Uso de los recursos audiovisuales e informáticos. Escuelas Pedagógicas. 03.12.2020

Recuerden que son preguntas no para responder desde un libro, sino para responder a partir de la información que brinda la película. Pero tal cual sucede con Baraguá, también sucede con Clandestino.
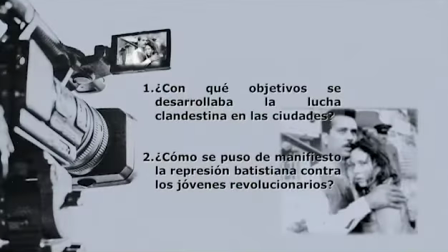Digamos, he visto guías de observación donde el profesor pregunta: ¿con qué objetivo se desarrolla la lucha clandestina en las ciudades? ¿Cómo se puso de manifiesto la represión batistiana contra los jóvenes revolucionarios? ¿Usted considera que esas preguntas son necesarias para poder disfrutar de ese monumento de la
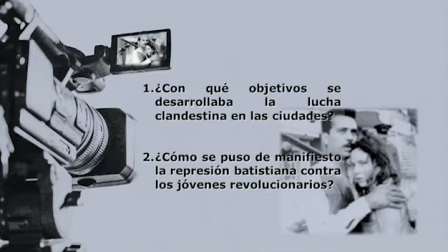cinematografía cubana que es Clandestinos para tener que responder? Por supuesto que no. El estudiante puede responder desde otras ideas y ahí al maestro se le escapa todas esas posibilidades que tiene el audiovisual para lograrlo. Y es por ello, muchachos, que estamos hoy dedicando este encuentro de esta asignatura al lenguaje audiovisual, para que usted pueda familiarizarse con algunos aspectos de este lenguaje y pueda después integrarlos de manera coherente a su clase.
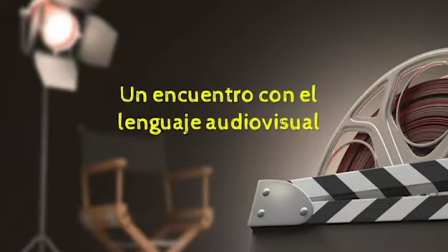Por eso es que el tema de esta tercera emisión es un encuentro con el lenguaje audiovisual. Fíjense que la intención fundamental, mis futuros profesores, es precisamente que ustedes sean capaces de caracterizar los elementos que distinguen al lenguaje audiovisual. Precisamente en el día de hoy nosotros vamos a trabajar muchas de estas cuestiones, pero hemos estado hablando del lenguaje audiovisual. Pero, ¿qué supone el lenguaje audiovisual? ¿Qué características tiene? ¿Y cómo lo puedo concretar en mi clase? Veamos.
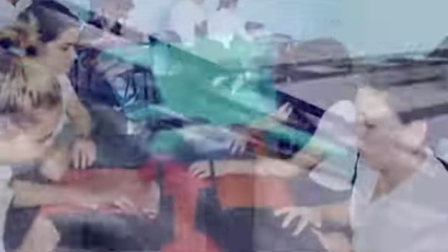El lenguaje audiovisual está compuesto por música, silencio, ruido, voz, formas, texturas, color, composición.
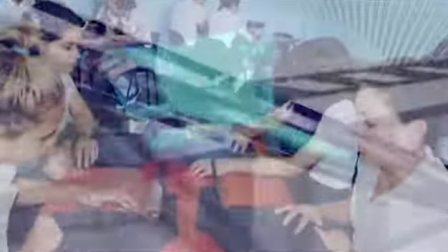A partir de poder entender esta concepción, es importante adentrarnos en algunos de los aspectos fundamentales que se refieren a la clase y tienen que ver con los planos. Es decir, yo no puedo hacer un análisis sobre un audiovisual si no tengo en cuenta cuáles son los planos. ¿Pero qué es el plano? El plano es ese encuadre que utiliza el realizador para poder mostrarnos las motivaciones, las emociones de esas secuencias y esa historia que se está contando. Y estos planos se organizan en secuencia. Una secuencia está compuesta por varios planos. Pero bueno, hemos hablado de plano y el papel que juega el plano. ¿Cuáles son los tipos de plano que existen? ¿Cómo lo puede usar el director y cómo lo articula dentro de la secuencia? Vamos a ver este material audiovisual.
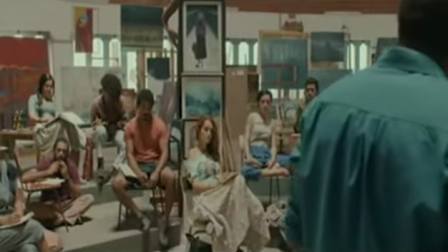El concepto plano tiene un doble significado. Tipo de encuadre determinado por el grado de aproximación de la cámara a la realidad.
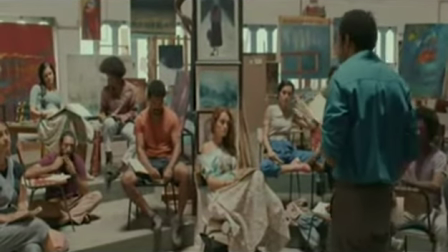Los planos lejanos tienen un alto valor descriptivo,
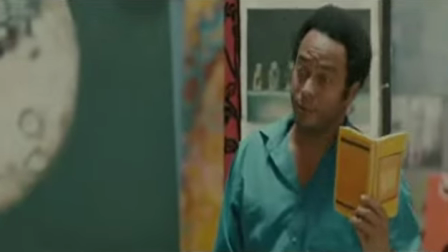los cercanos aportan un valor expresivo y los medios son, sobre todo, narrativos.
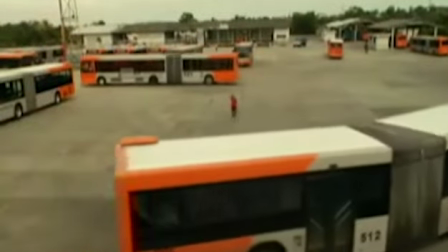Gran plano general, tipo de plano cinematográfico o televisivo que abarca un amplio escenario.
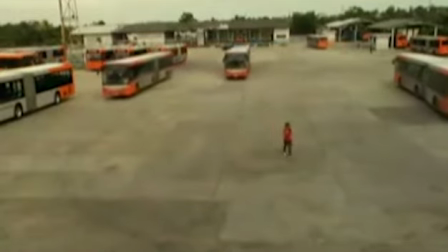Tiene sobre todo un valor descriptivo a los efectos de mostrar el espacio, ambiente, el paisaje donde se desarrolla la acción.
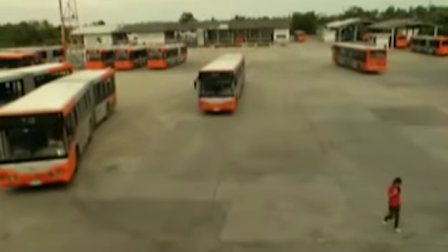El gran plano general también puede adquirir un valor expresivo cuando se requiere
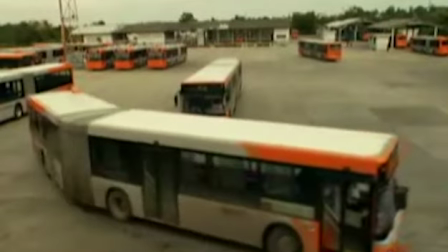destacar la soledad o pequeñez de las personas dentro del entorno que les rodea.
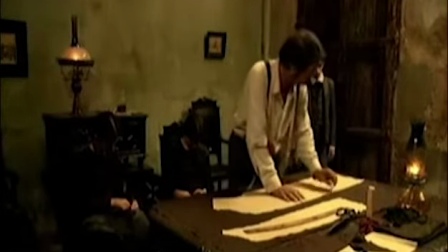Plano general, encuadre de la cámara que permite ubicar la totalidad de la acción, los lugares y los personajes que en ella intervienen.
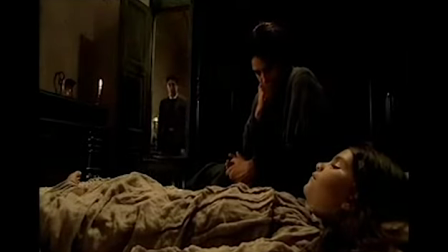Se denomina también plano de conjunto.
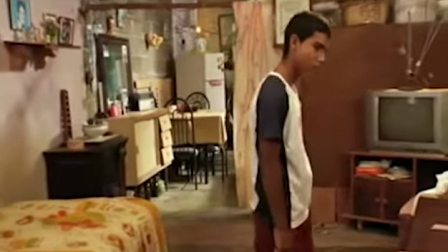Plano americano, es un plano medio ampliado que muestra a los personajes desde la cabeza hasta las rodillas.
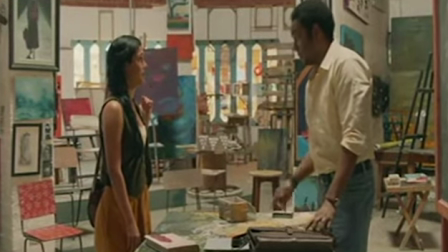En este plano, lo que interesa, sobre todo, es mostrar la cara y las manos de los protagonistas,
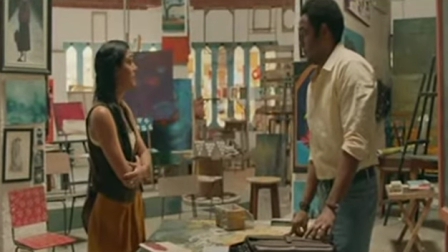por lo que tanto tiene un valor narrativo y también expresivo. Plano medio, muestra el personaje de la cintura hacia arriba.
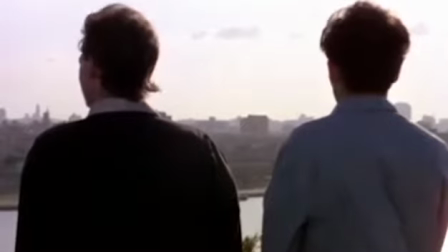La cámara está bastante cerca de él.
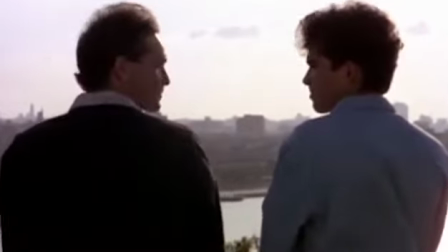Aporta sobre todo un valor narrativo, ya que refleja la acción que desenvuelve el personaje.
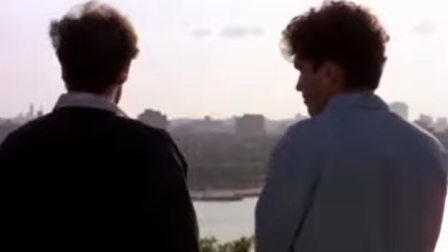Representa el verbo de la frase. En cambio, el ambiente que le rodea ya no queda reflejado.
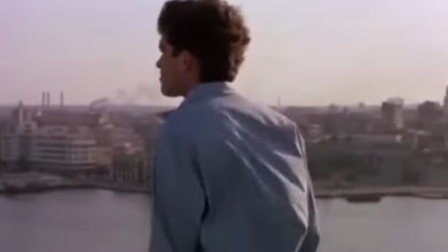El plano medio también tiene un valor expresivo, ya que la proximidad de la cámara permite apreciar poco las emociones del personaje.
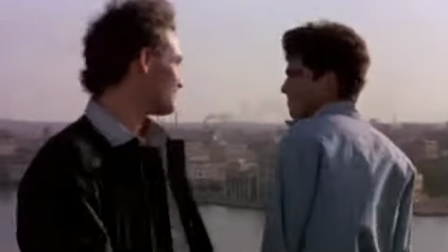Es el tipo de plano más utilizado. Plano cercano.
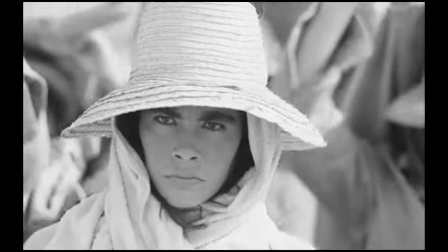Encuadre que comprende la cabeza y los hombros de los personajes con el consiguiente énfasis de la expresión.
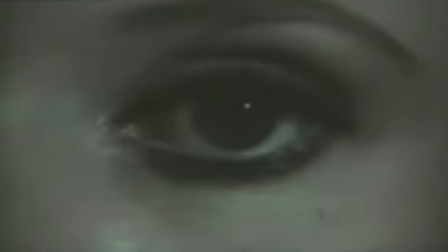Plano detalle. Muestra un objeto o una parte del objeto o personaje.
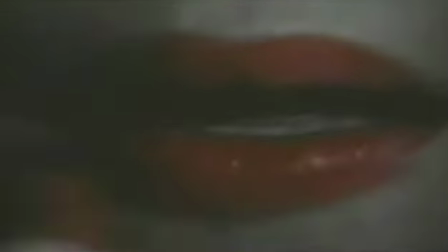La cámara está situada perfectamente sobre los elementos que registra.
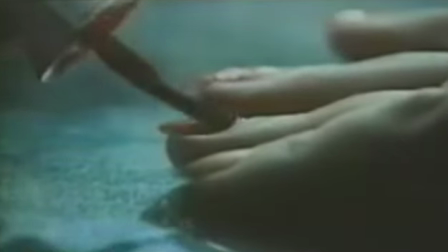Su valor depende del contexto. Puede aportar un valor descriptivo, valor narrativo o expresivo.
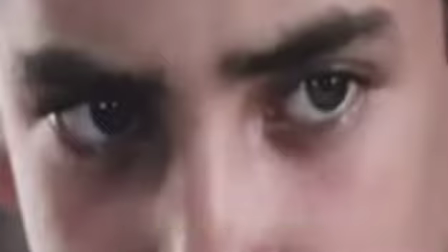Los planos de detalle suelen tener también una corta duración y se
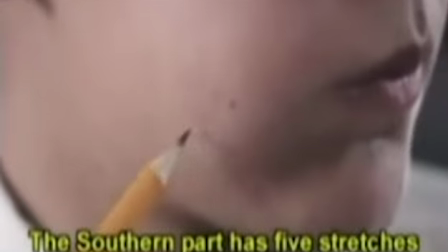intercalan con otros que aportan más información sobre lo que hace el personaje y el entorno que le rodea.
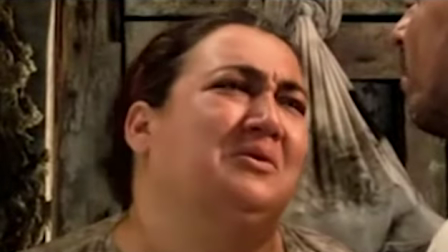Planos expresivos muestran la expresión de los protagonistas. Interesante, ¿verdad? Sin lugar a duda, otra de las películas que representa un monumento para el magisterio cubano fue Conducta, segundo largometraje de Ernesto Arana, que de una manera magistral logra interpretar a Lina Rodríguez, el personaje de una maestra, y logra de alguna forma reivindicar las prácticas educativas, reivindicar al maestro cubano. Y quiero mostrarles un fragmento donde se está discutiendo alrededor de uno de los personajes centrales, Chala, un niño de sexto grado que tiene muchos conflictos, una familia, pudiéramos decir, disfuncional, y cómo la profesora logra de alguna forma defender a su estudiante ante una funcionaria. En este caso, quiero que observen cómo Ernesto Barana usa mucho el primer plano, porque el primer plano tiene un valor expresivo, y para lograr precisamente esa intención con respecto a la maestra, el arraigo a su alumno y la defensa de él, pues precisamente se usa este primer plano. Yo los invito a ver esta secuencia de conducta, y si no ha visto la película, los estoy ya desde aquí dándole la invitación para que la vean, porque todos somos maestros y tenemos que lograr buscar esos paradigmas, esos modos de actuación que configuran nuestra identidad profesional. Los dejo entonces con esta secuencia de conducta y el uso del primer plano.
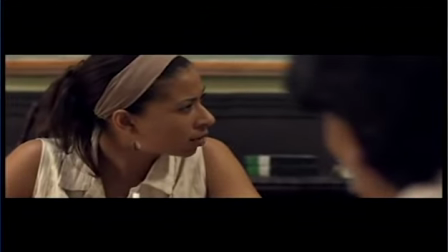¿Qué cosa es eso de apartar a Charlie un tiempo de su casa? ¿Que hay que internarlo, Mercedes?
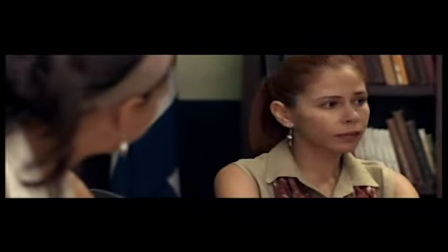Ningún alumno mío ha ido a parar nunca a una escuela de conducta.
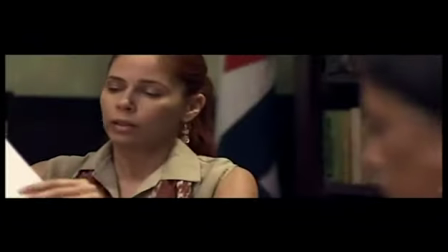Y Chala no va a ser el primero. Pero eso es algo que no decide solo usted, Carmela.
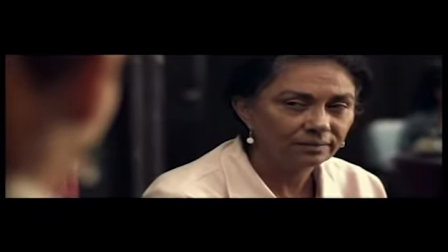El día que yo no decida lo que pasa en mi clase, hasta ese día soy maestra.
Pero no son solo los planos, los elementos que se tienen en cuenta en el lenguaje audiovisual, particularmente en la imagen. También los movimientos de cámara. Estos le van a dar un realismo a la secuencia y también van a permitir que se desarrollen estos procesos. Yo les invito a que ustedes vean también un bloque de imágenes que nos van a acercar a algunos de los principales movimientos de cámara que se usan en la realización de un material audiovisual, porque los tendrá en cuenta después para poder elaborar guías de observación a este material y poder entender la intención de los realizadores y poder apreciar, muchachos, a toda su magnitud, este lenguaje que es universal y que es bien hermoso.
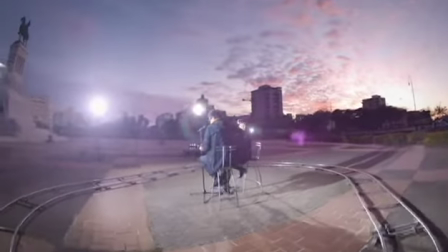Adelante, movimientos de cámara. Tal y como indica el término, son los movimientos que pueden hacerse con la cámara en el proceso de grabación.
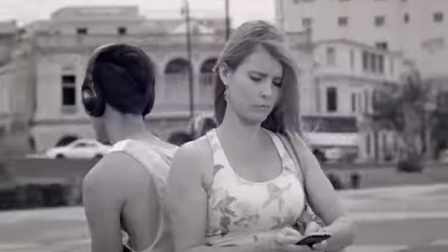Ellos pueden ser físicos u ópticos. Movimientos físicos.
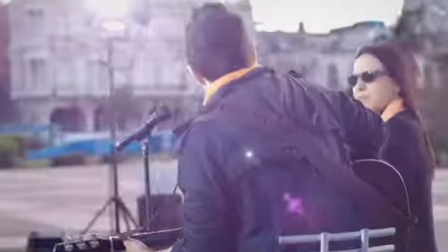Sobre el eje de la cámara o fuera de su eje, sobre su propio eje,
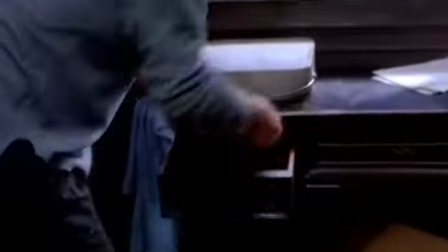se denomina panorámica y consiste en un movimiento de rotación de la cámara hacia la derecha y hacia la izquierda.
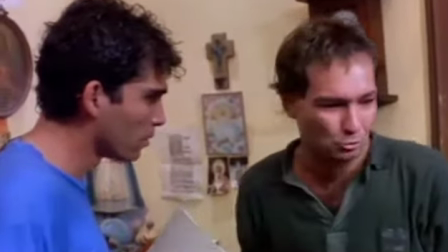Normalmente la cámara está situada sobre un trípode y gira alrededor de su eje.
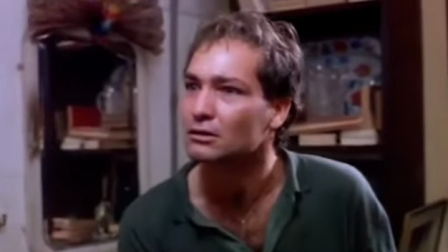Tiene un gran valor descriptivo y también puede tener valor narrativo.